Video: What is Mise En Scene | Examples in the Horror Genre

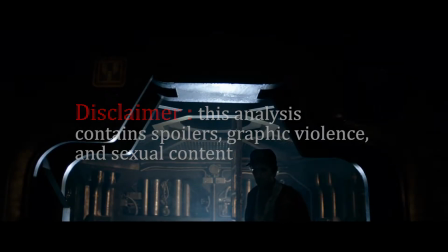0s
Some common themes of the horror genre that go hand in hand with one's primal fears include isolation, self-destruction, and survival.
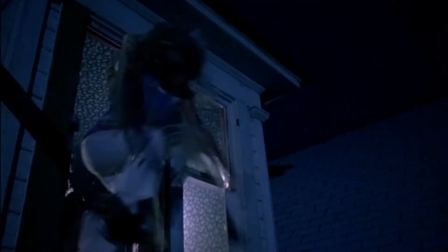9s
Relating to those common horror movie themes, how does the medium of film manage to scare audiences?
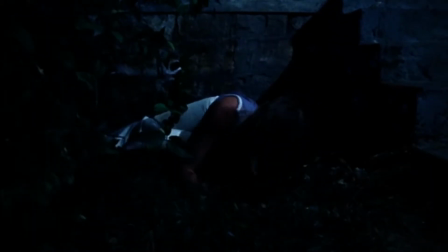15s
How does a film draw out anxiety, fear, or tension? What may first come to mind is sound, or music.
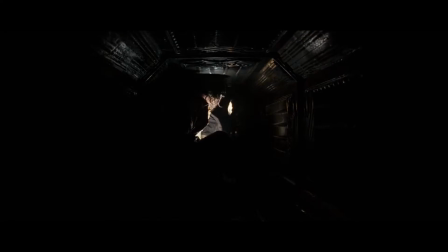22s
Sound helps deliver the shock or jump scares, and helps set the mood and build a sense of tension or impending doom. However, seeing as film is a visual medium, it's what's on screen that ultimately gets under audiences' skin, and what keeps people up at night. What I'm referring to is mise en scène.
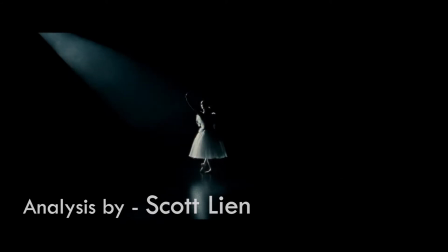43s
In Richard Barsom and Dave Monahan's Looking at Movies, An Introduction to Film, they state,
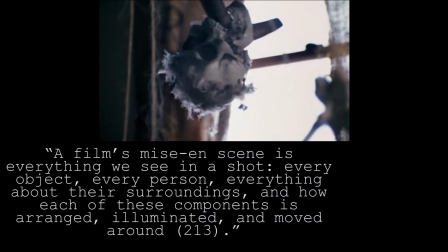49s
a film's mise en scène is everything we see in a shot, every object, every person, everything about their surroundings,
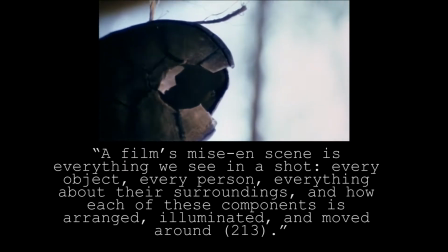57s
and how each of these components is arranged, illuminated, and moved around.
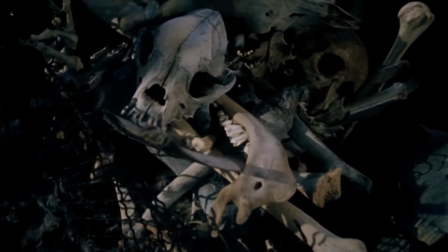62s
Some contributing factors to a film's mise en scène are its setting, decor, props,
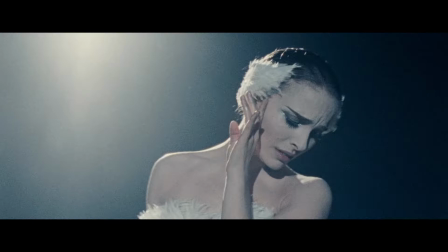68s
costumes, makeup, hairstyle, lighting, composition, and kinesis.
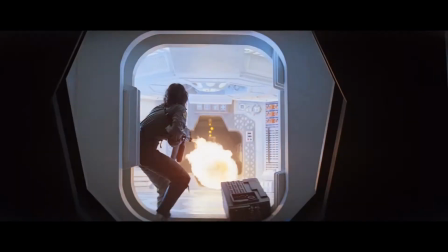74s
Let's first take a look at some mise en scène elements in the classic Ridley Scott horror film,
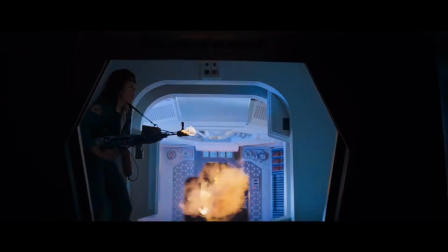79s
Alien, and how they contribute to the universal fear of isolation.
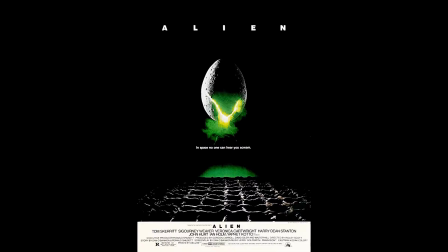84s
It's all said in the film's tagline, in space, no one could hear you scream.
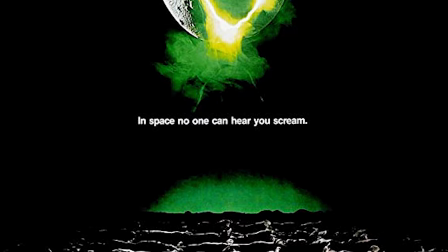89s
The fact that our main protagonists, Ripley,
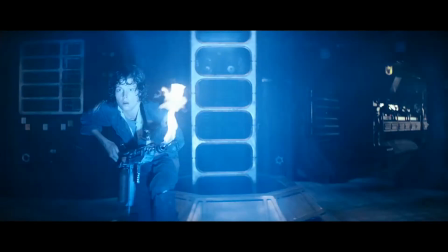92s
and her crew are trapped millions of miles out in the vacuum of space forces them to face the alien and fight to survive.
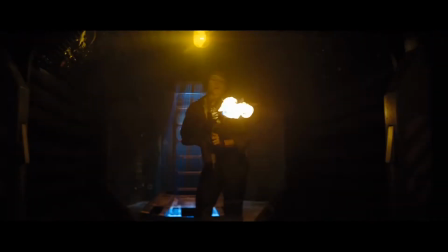100s
It's within this compromised setting that terror builds, and that terror has a lot to do with the alien's look and the decor of the ship.
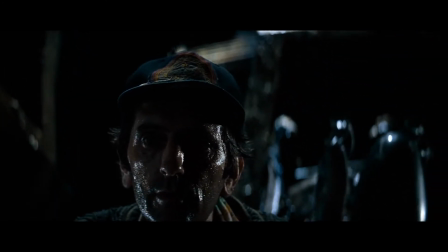110s
Relating to the monster's look, many essays have pointed out the implicit sexual imagery that Alien displays.
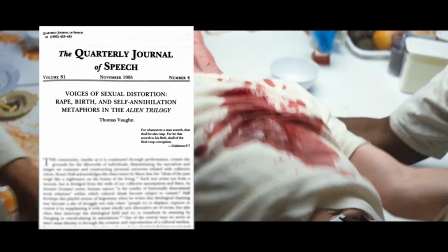117s
A 1995 article written by Thomas Vaughan in the Quarterly Journal of Speech named Voices of Sexual Distortion, Rape, Birth,
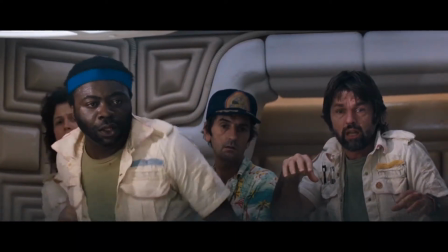125s
and Self-Annihilation Metaphors in the Alien Trilogy points out the multi-layered metaphorical theme of rape in the first three Alien films.
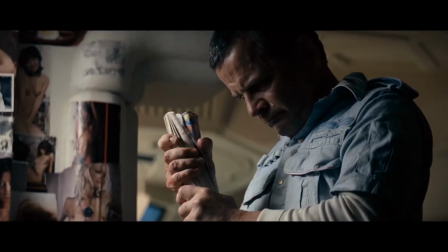134s
Sticking to just Alien, Vaughan notes how both parties, human and alien, violate one another.
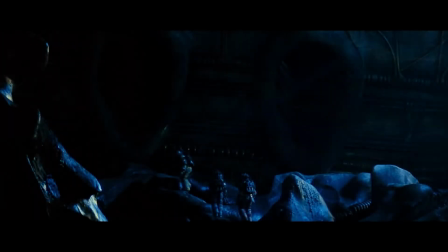142s
Technology is invading and attempting to control the alien's environment.
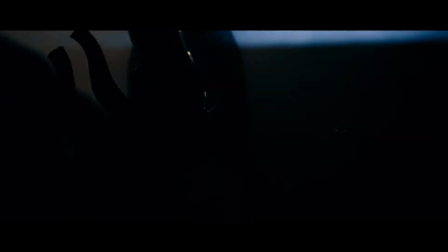146s
The alien, on the other hand, returns the favor and kills its victims via a phallic-looking method.
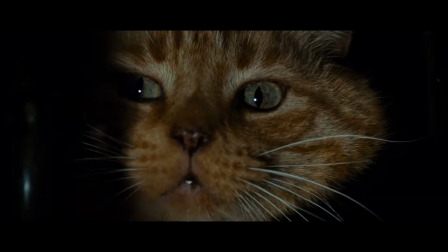153s
While Alien doesn't explicitly indicate rape as a theme through exposition, the imagery placed throughout the film implies it all the same.
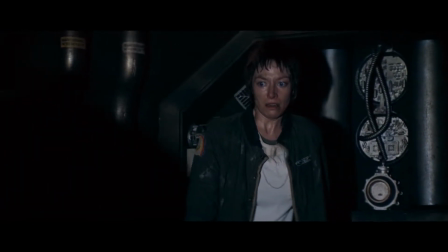162s
With the xenomorph portraying an amalgamation of both female and male representation at each of the alien's stages of growth,
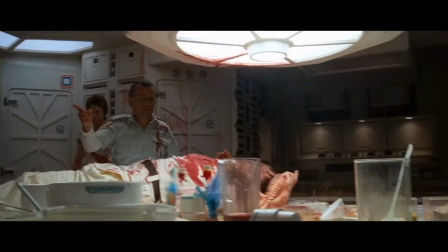170s
its gender is convoluted, making it a more obscure and daunting presence.
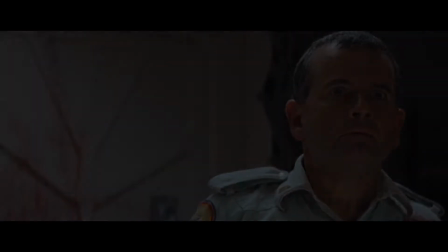175s
We fear what we don't understand.
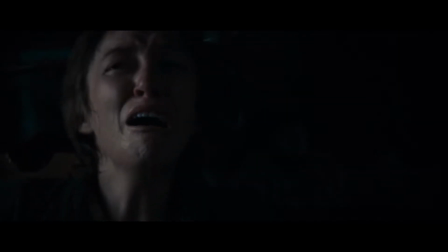178s
The implicit sexual overtones play on audiences' natural fear of being violated or taken advantage of.
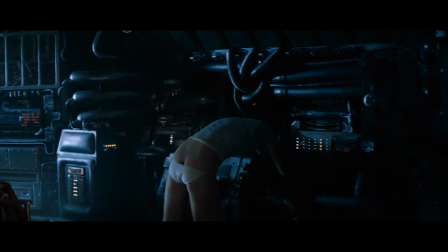185s
However, I find the simplicity of how well the alien blends into the Nostromo's interior gives the film that uneasy feeling that the xenomorph can be hiding anywhere,
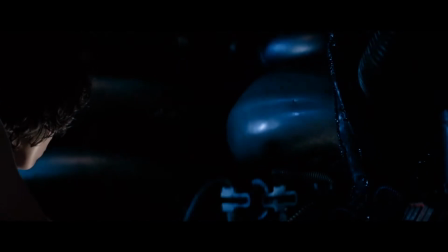194s
at any time. The ship's decor and texture of the alien's body allows the alien chameleon-like capabilities,
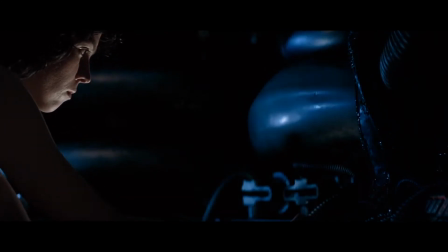201s
which contributes to a jarring jump scare during the climax of the film.
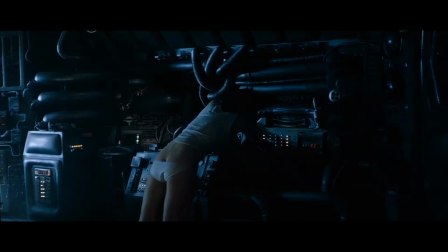207s
The low-key lighting, design of the xenomorph, and the composition and framing of the shot, placing the alien hidden in the background with a negative space,
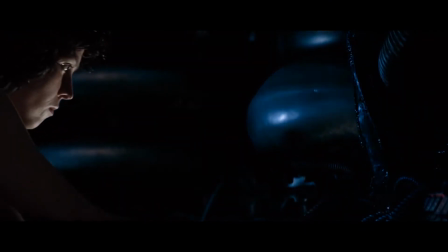216s
as Ripley's blocking in the shot is unbalanced, creates compositional stress for audiences as viewers subconsciously are used to balanced shots.
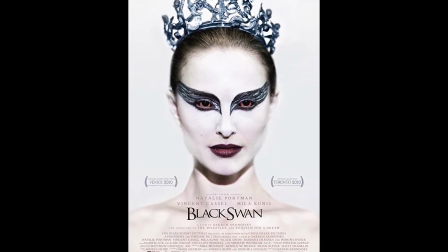225s
Speaking of composition, Darren Aronofsky's Black Swan is littered with purposefully placed compositional choices.
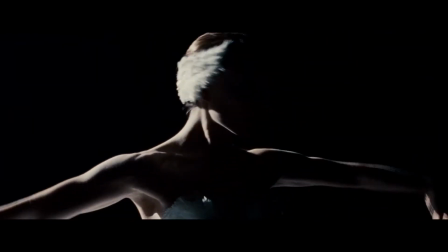234s
Nina is chosen to play the famous role of the Swan Queen in Swan Lake.
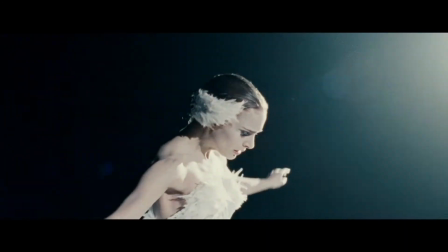239s
Yet, she struggles with the role, as she's perfect portraying the innocent and controlled White Swan,
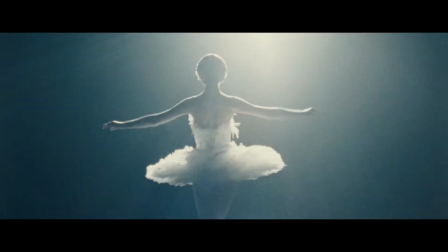245s
but struggles to transform herself into the guile and seductive Black Swan.
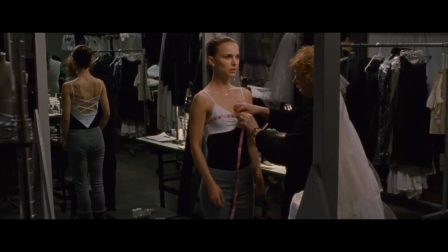249s
We see Nina's struggle, not only through Natalie Portman's Academy Award-winning performance, but through her environment.
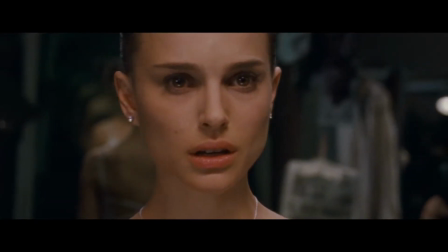257s
For example, when we are first shown Nina's room, it displays a childlike innocence.
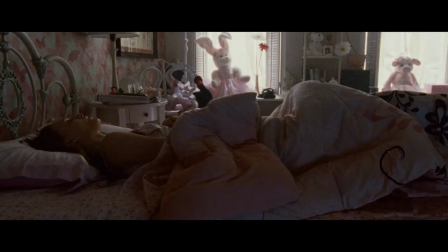263s
The whole room is pink-colored, and there are stuffed animals propped up in the background.
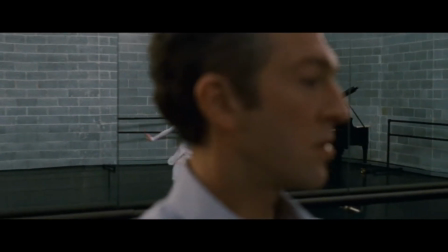268s
Nina is the White Swan. However, in Nina's quest for perfection, and proving to her mentor that she could play the Black Swan,
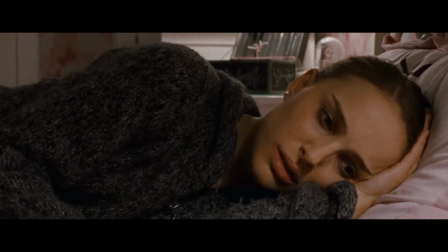277s
she is told that she has to lose herself in the role.
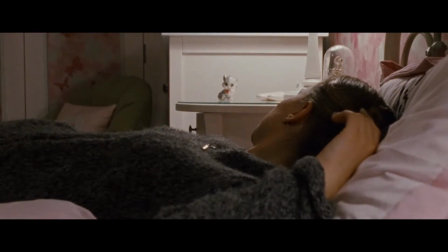281s
This poses to cause an identity crisis for Nina, as the once innocent ballerina begins to take risks, engaging in sex, experimenting with drugs, and occasionally being violent and rude.
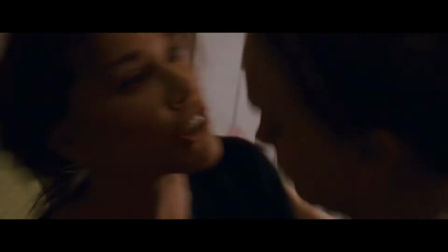293s What happened to my sweet girl, huh? She's gone!
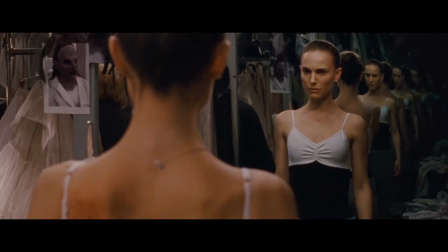298s
In too many shots to count, there are mirrors placed within the frame, almost always reflecting Nina's image back to her or the audience.
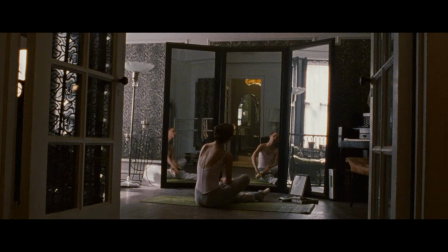307s
She's constantly being reminded of who she is and why she has to change in order to play the Black Swan.
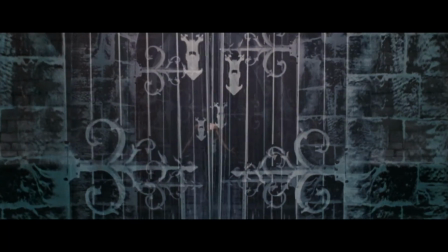314s
Besides the organization of objects and subjects within the shots, Nina's costume and makeup design explicitly showcase her descent into madness.
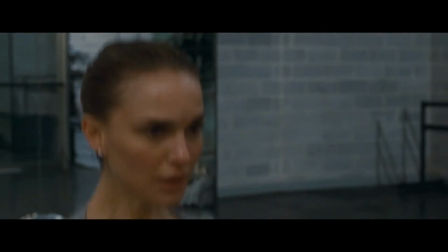323s
She's first shown practicing in white dance attire, but as the plot progresses and Nina becomes possessed by her commitment to the Black Swan role,
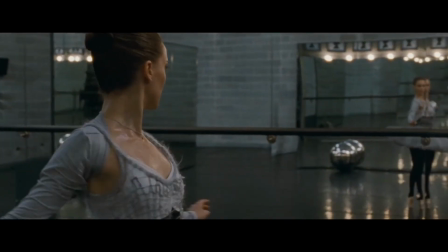332s
we see her practicing in gray and then black attire, symbolizing her loss of innocence and control.
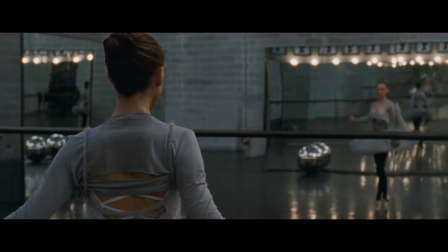338s
This loss of control is then conveyed through kinesis.
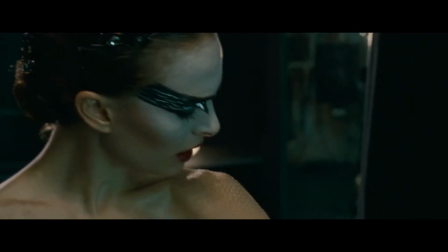342s
Nina, who was once fixated with perfect unblemished motions, now moves with seduction and a carefree demeanor.
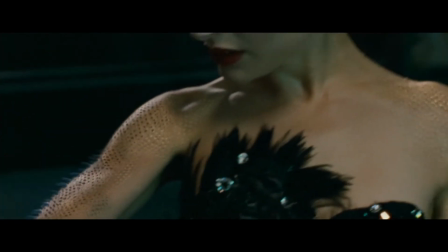349s
Another element displayed in Black Swan's Mise En Scene is its reliance on shock value for its contribution to horror.
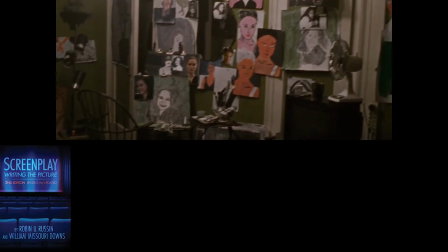357s
As Robin Rustin and William Downes put it, movies can play on our fear of the unknown, creating suspense and terror,
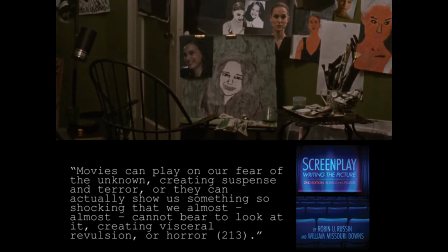365s
or they can actually show us something so shocking that we almost cannot bear to look at it,
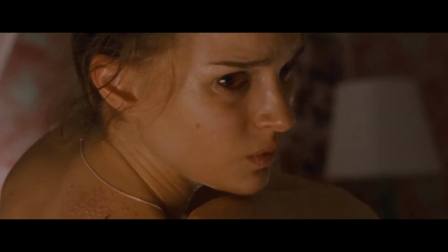371s
creating visceral revulsion or horror. Black Swan and Alien incorporate both the use of suspense to create terror and shock to provide horror.
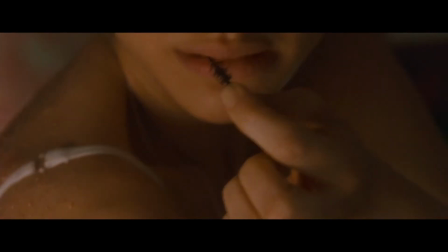381s
Although, Black Swan's use of shock is particularly upsetting.
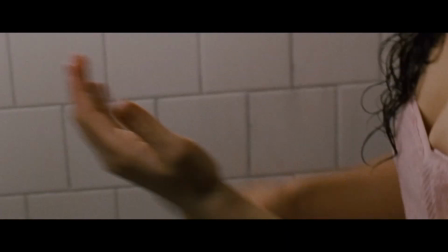385s
The reason why is that the bodily horrors that Nina endures during her metamorphosis from the white to Black Swan are self-inflicted.
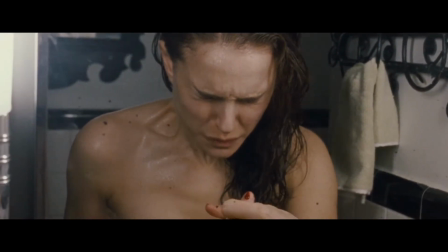394s
The theme of self-destruction is particularly unnerving in Black Swan because it's hidden within Nina's obsession to be the best at what she does,
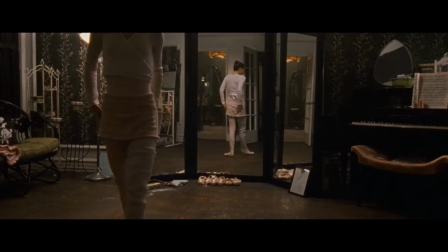402s
something that we may all desire in our own lives. However, her resilience and sacrifice to her craft comes at the ultimate price. Whether we're up against the unknown or battling against one's own psyche, one thing's for sure: we're safer when surrounded by family and friends.
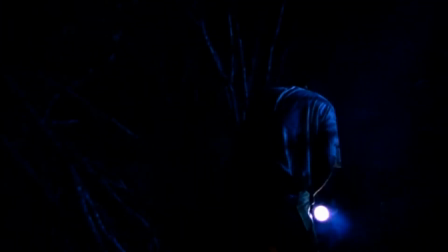421s
That statement couldn't be further from the truth in films like Tobe Hooper's The Texas Chainsaw Massacre.
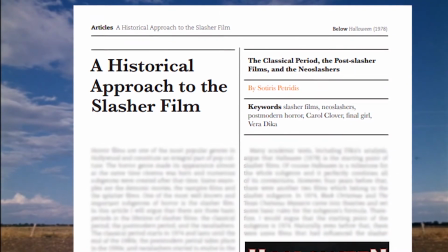427s
Sotrius Petridis's A Historical Approach to the Slasher Film credits The Texas Chainsaw Massacre
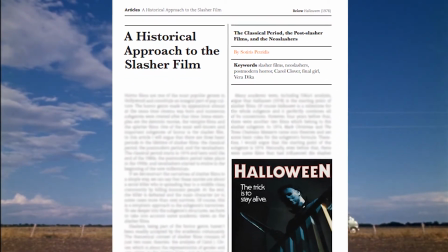434s
as one of the pioneers of the slasher subgenre and goes on to list 6 crucial elements that molded that genre.
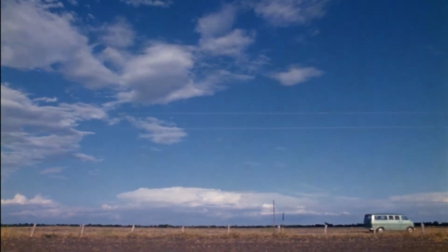440s
While The Texas Chainsaw Massacre more than meets all the required elements, be that a killer, an isolated or limiting setting,
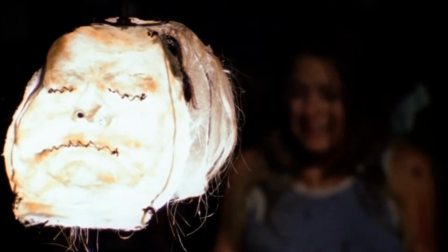448s
transgressing victims, shock value, and a final girl left to fend for herself,
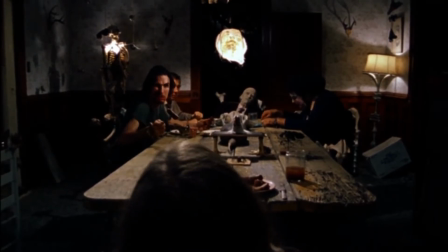454s
I'll be focusing on probably the most important element of them all: the weapon.
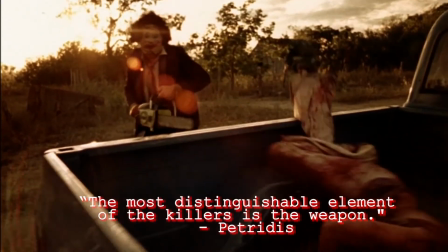459s
As Petridis states, the most distinguishable element of the killers is the weapon.
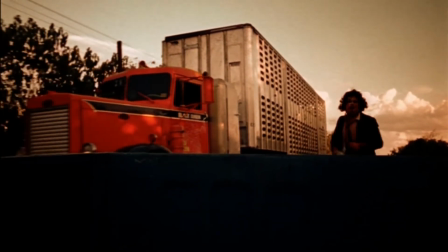466s
In the Texas Chainsaw Massacre, the weapon is horrifying. It's loud, and it has the capability of dismembering limbs.
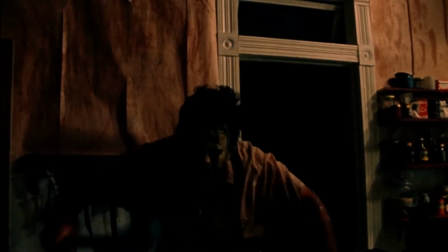474s
Weapons like knives, hammers, axes, etc. not only contribute to horror in the sense of delivering gruesome,
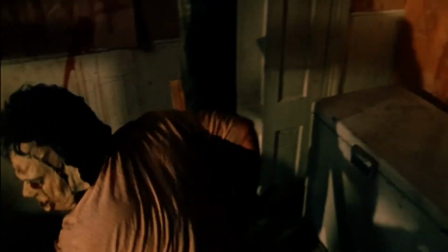481s
blood-spattering kills, but they also allow the killer the excuse of getting up close and personal with their victims,
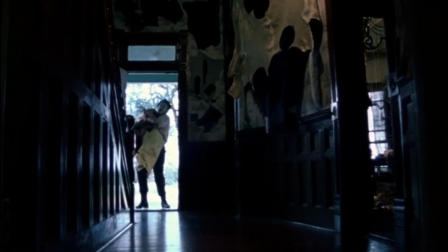487s
invading their space. When regarding slasher films, Petridis states, "In these films,
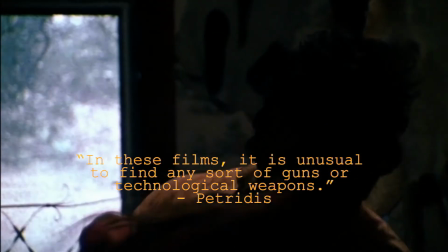494s
it is unusual to find any sort of guns or technological weapons.